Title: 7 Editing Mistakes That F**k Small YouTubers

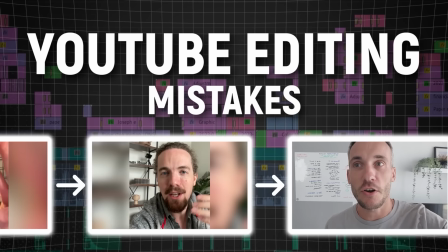In this video, I decided to ask some of the YouTube mates I respect the most to reveal the biggest editing mistakes they see small YouTubers making that are costing you views. Starting with Rob from vidIQ, and when I talked to him, he pointed out something critical,
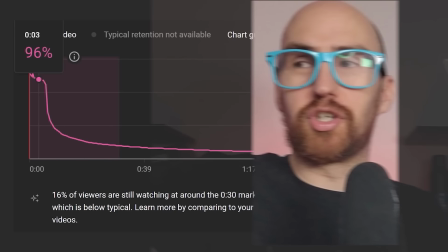and it all has to do with your hook, which is jargon for the first 30 seconds of the video. YouTube even has an analytic for this to show you the percentage drop-off of people in that first 30 seconds. So it is clearly very important. I know as a creator myself that you have a finite amount of time when it comes to editing. But what I would encourage you to do is front load your editing efforts into the beginning of the video.
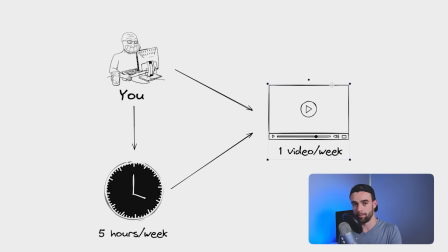So what exactly does front loading your video editing efforts mean? Well, let's say that on average, you can commit about five hours of your week to editing a YouTube video.
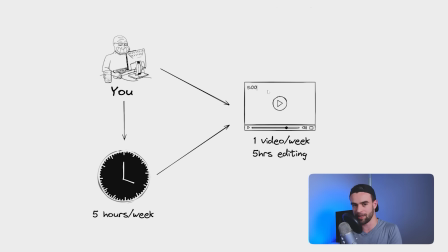And your goal is to post one YouTube video a week, meaning you can afford to spend five hours editing each video you post. So let's say their videos tend to be about five minutes. they have five hours of editing time. So they're going to spend about one hour editing each minute of video footage. But when you think about it, the majority of your viewers are all watching at the beginning of your video.
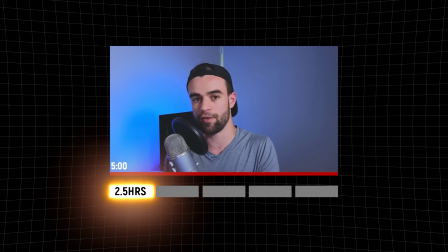So for the example I've just mentioned, instead of spending one hour editing each minute of footage in your five minute video, you should spend two and a half hours intensely editing the first one minute of your video and then spend your remaining two and a half hours editing the remaining four hours of
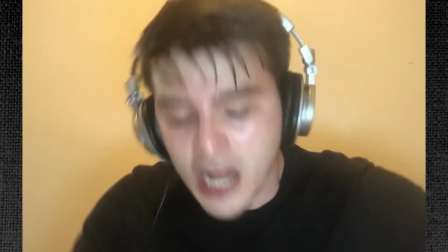video. I often spend hours on those first 10 to 15 seconds of my videos.
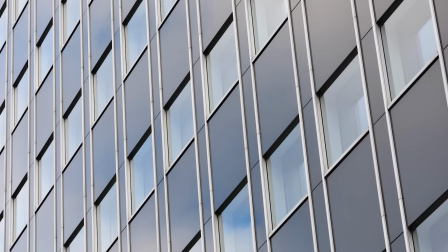But after hearing this advice, a lot of creators accidentally end up making their videos worse. And then they throw their laptop out the window in frustration, which then hits and kills a random pedestrian.
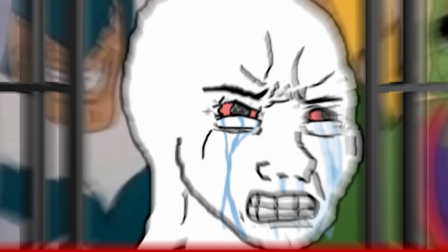And then they're imprisoned for manslaughter and live the rest of their days behind bars. So if you don't want to spend your days in prison,
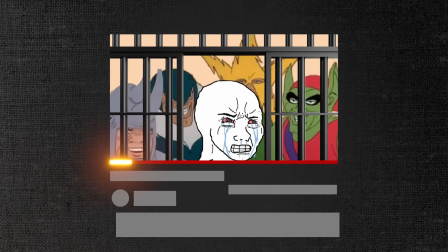you need to realize that there's a big difference between front-loading your video editing efforts and just dumping three terabytes of dank memes into the first 30 seconds of your video.
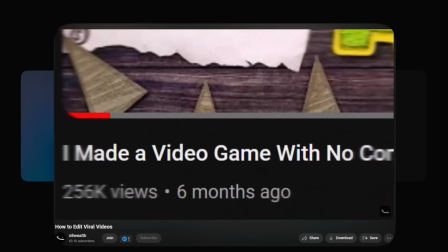My friend Nate, who's famous for his video editing, says one of the biggest editing mistakes small creators make is over editing. So it's a very common misconception amongst YouTubers that more editing equals a better video, which is simply not the case. Most people like they get overwhelmed essentially, even the younger audiences get overwhelmed with more and more editing. Honestly, editing should always be a supplement to your video, not the star of the show. The star of the show is always the value that you provide in your content.
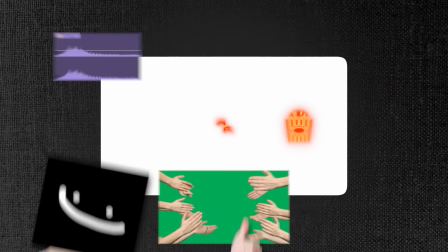So only edit as much as you need to. So if you're creating an entertainment video and more editing makes the video more entertaining, Nate approves. If you're creating an informational video and more editing makes it easier for people to learn what you're teaching them, Nate approves.
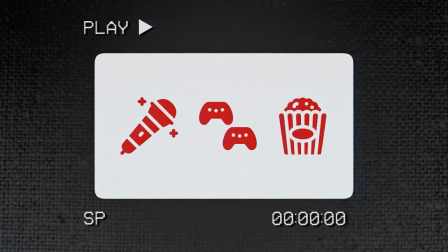But if you turn your editing timeline into a game of Tetris that doesn't add any real value, Nate will personally come to your house and delete your project files.
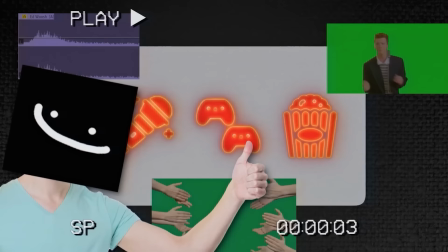That's enough. So what are some practical ways you can actually make your edits better without over-editing? Well, my friend Nate has some words of wisdom. Oh, there are two of them. Let's say you're doing a talking head or something where you're using your voice to narrate something. and you have multiple takes and maybe you
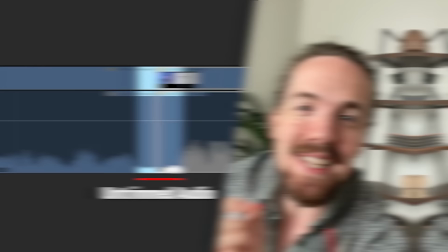repeat yourself a couple of times and you don't trim off that second or that half second in between takes, it just grates on me. It's awful because it comes across as really awkward.
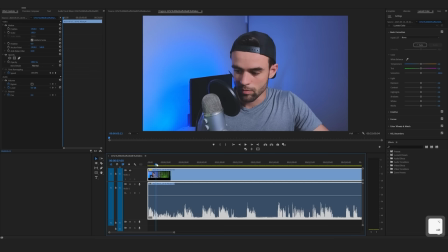So for example, if I come to my video editing software and import this raw footage from a previous video I created, as you can see in my waveforms here, I stop and start talking relatively frequently because I can barely string a sentence together.
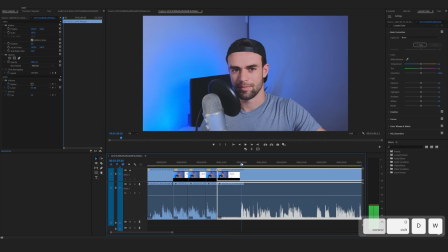I know the cat's out of the bag. So what happens is often my editors, or more recently it's been AI, but we'll talk more about that in another video, cut out all of the silences and stitch the video together to trick you into thinking I can actually speak extemporaneously.
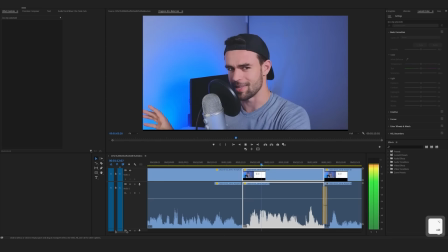But the mistake a lot of small YouTubers make, if we zoom in on these clips here,
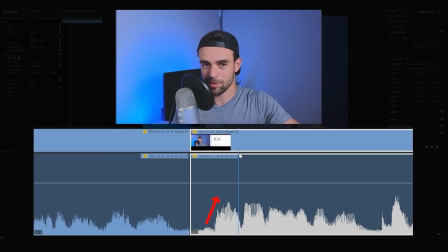you can see that at the end of this clip on the left-hand side, our waveform goes down as I say my last word, then there's a little pause, and then my waveform goes up when we transition into the next clip.
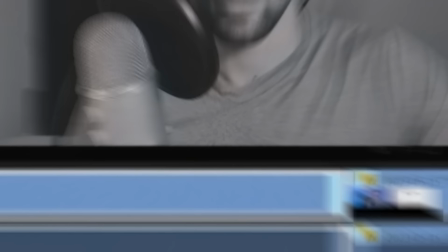Now that little pause, even though it's just a tiny bit of silence breaks the flow of the video and it makes it feel unnatural and awkward.
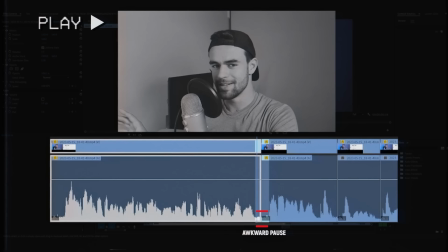Here's what it sounds like.
And I know this is the part where I should be a good YouTuber and draw out the whole video so that you only find out what that actual mistake is like right at the end but I'm just going to reveal what it is right now.
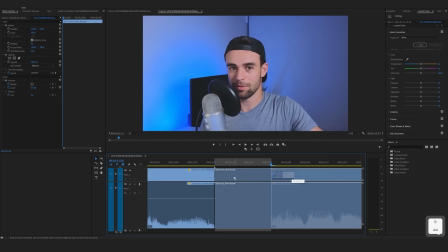So what we actually want to do is trim off the ends of these clips and put them close enough together so that that awkward pause isn't there.
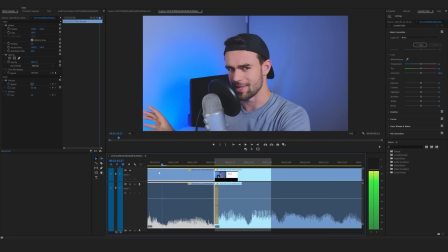Now sometimes you can just do this with what's called a jump cut which is where I literally just have one piece of footage back to back with another like this but sometimes especially with talking head videos, this doesn't work very well. Because for example, sometimes my facial expressions might be a bit weird in between transitions because I haven't finished fully speaking the word.
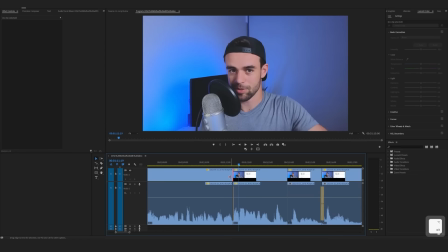And so to fix this, we can do what's called a J or an L cut. What you're going to do is you're going to separate your audio from your video track.
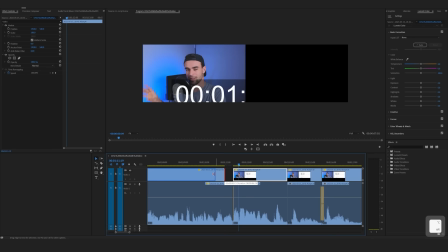On Premiere, you can do it by clicking on this track, holding your alt key, and then dragging it in.
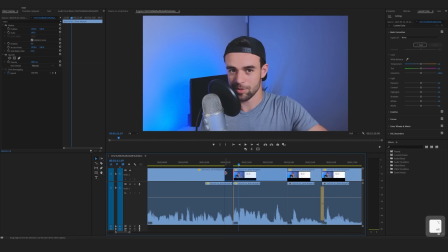Now you can see that I can adjust the length of my video track separately from my audio track. Then what I'm going to do is drag this over here like this and join these together.
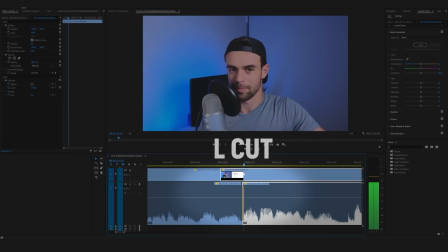And so what we're trying to do is use the audio from the first clip to transition to the next clip. This here is called an L-cut, as you can see by the shape. If it's still jarring or doesn't work, we can do a J-cut, which is just the opposite of an L-cut.
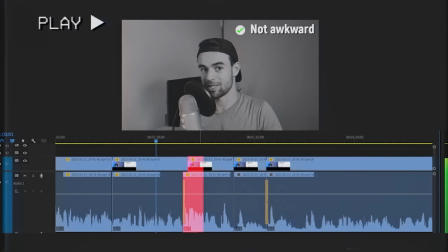So something like this might sound better. Let's take a look.
You only find out what that actual mistake is like right at the end. I'm just going to reveal what it is right now.
Now, if it does sound a bit unnatural, all you have to do is experiment with the exact spacing here. But usually something like what I've just done here works pretty well. But before you go adding a bunch of effects and pattern interrupts to your video, you need to be careful because it's very easy to get this wrong. And a place so many people get this wrong is your sound design. And my friend Ed has noticed a lot of creators making this mistake. So in nature, a whoosh sound, for example, will never sound the same each time. So what people tend to do is they have one sound effect, like a whoosh, whoosh, whoosh, and they use it to work with movement, and they use the same one. And to the viewer, something just feels a bit off. so you only need three it could be like a it would make such a difference just alternating them i think i'm going to use ed's bush sound effects for the rest of this video now as ed mentioned a lot of pro sound effects packs will come with multiple variations of the same sound effects but if you don't have that luxury you're in luck to save you the pain of
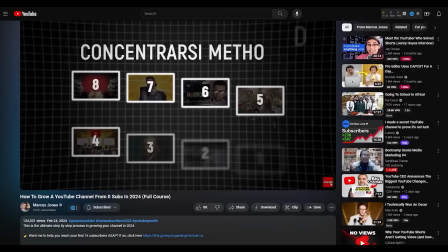searching for sound effects i'm going to give you my 200 sound effects pack for free normally it's 35 but if you go to the link in the
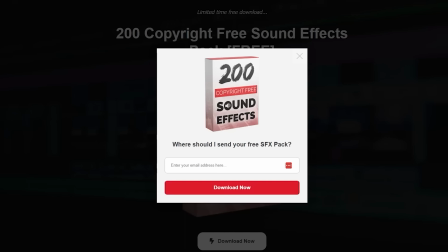description of this video you'll hit a page that looks like this and all you have to do is enter your email address and I'll send you access to my 200 sound effects pack for free. The next thing I'd say is when people use the wrong music for the tone. So if you are in a part of your video that is supposed to be exciting and you're using a track that's kind of slow.
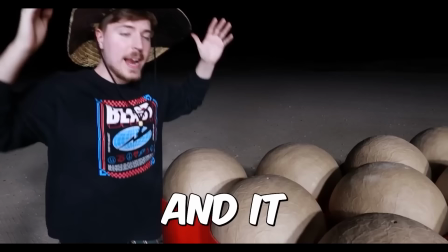This is the most expensive firework in the entire world and it cost me over $160,000.
Feels disjointed for the viewer and on the same side of it if you are just talking in kind of a monotone way and the music's really upbeat you need to make sure that the edit and the tone of your voice match to tell the right kind of story. Otherwise it just doesn't work. So that's a big mistake is not understanding really how to use music. And my friend, Nate, who you met earlier has a similar pet peeve. This happens a lot of times when I'll see people come to me and they'll say, you know what? I just felt like it was a little bit slow. So I just put some upbeat music in there. Music should not be used that way. Music is used to enhance what is already good with the pacing or the energy of a video.
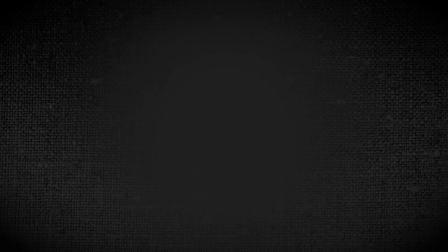And if you're thinking of music as a way to patch up or bandage something that's dragging, I would prefer that you re-record it.
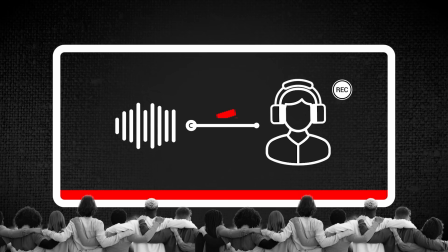The principle here is we want the audio and video pacing to sync up or else something will feel off and you'll lose viewers. But as my friend Nick shared with me, music and sound effects aren't the only things you need to think about. My pet peeve is when people are using B-roll or graphics on the screen that are not relevant to what it is that they're talking about.
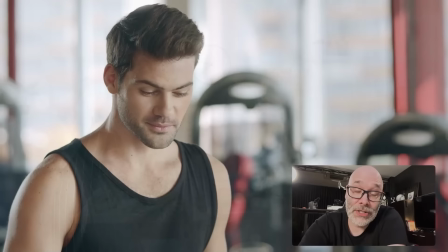There's nothing worse than watching a video and having a bunch of things showing up on the screen that are not related to What the content creators sharing or showing
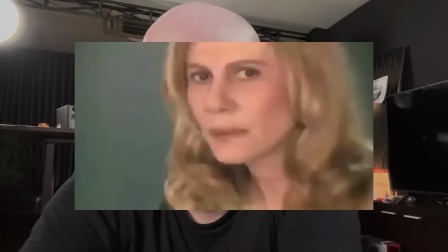because it makes everything confusing and kind of leaves you thinking like does that even like What are they if you're doing it stop it? Get some help and speaking of things that really bug me and kill your views my mate Robert hit on something Which if I catch you doing it after this video,
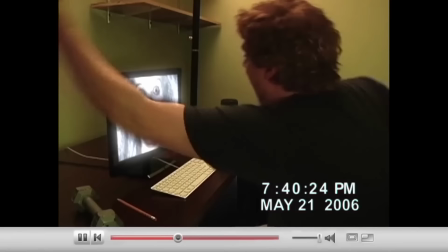I will personally fly to your house and do this to your computer He explains it here the number one editing mistake that I see people make over and over again especially when it comes to YouTube shorts creators, is they have text on the screen that's covering the title.
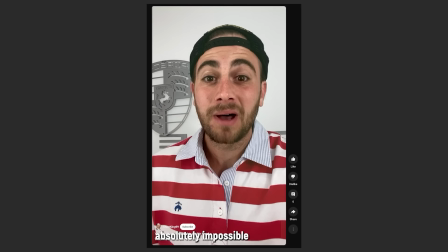This makes it absolutely impossible to read the title, makes it absolutely impossible to read the text that's on the screen,
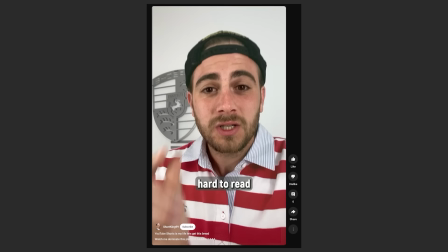or they'll choose text that's like has absolutely no contrast to the background in which they actually have the text. And again, it makes the same effect.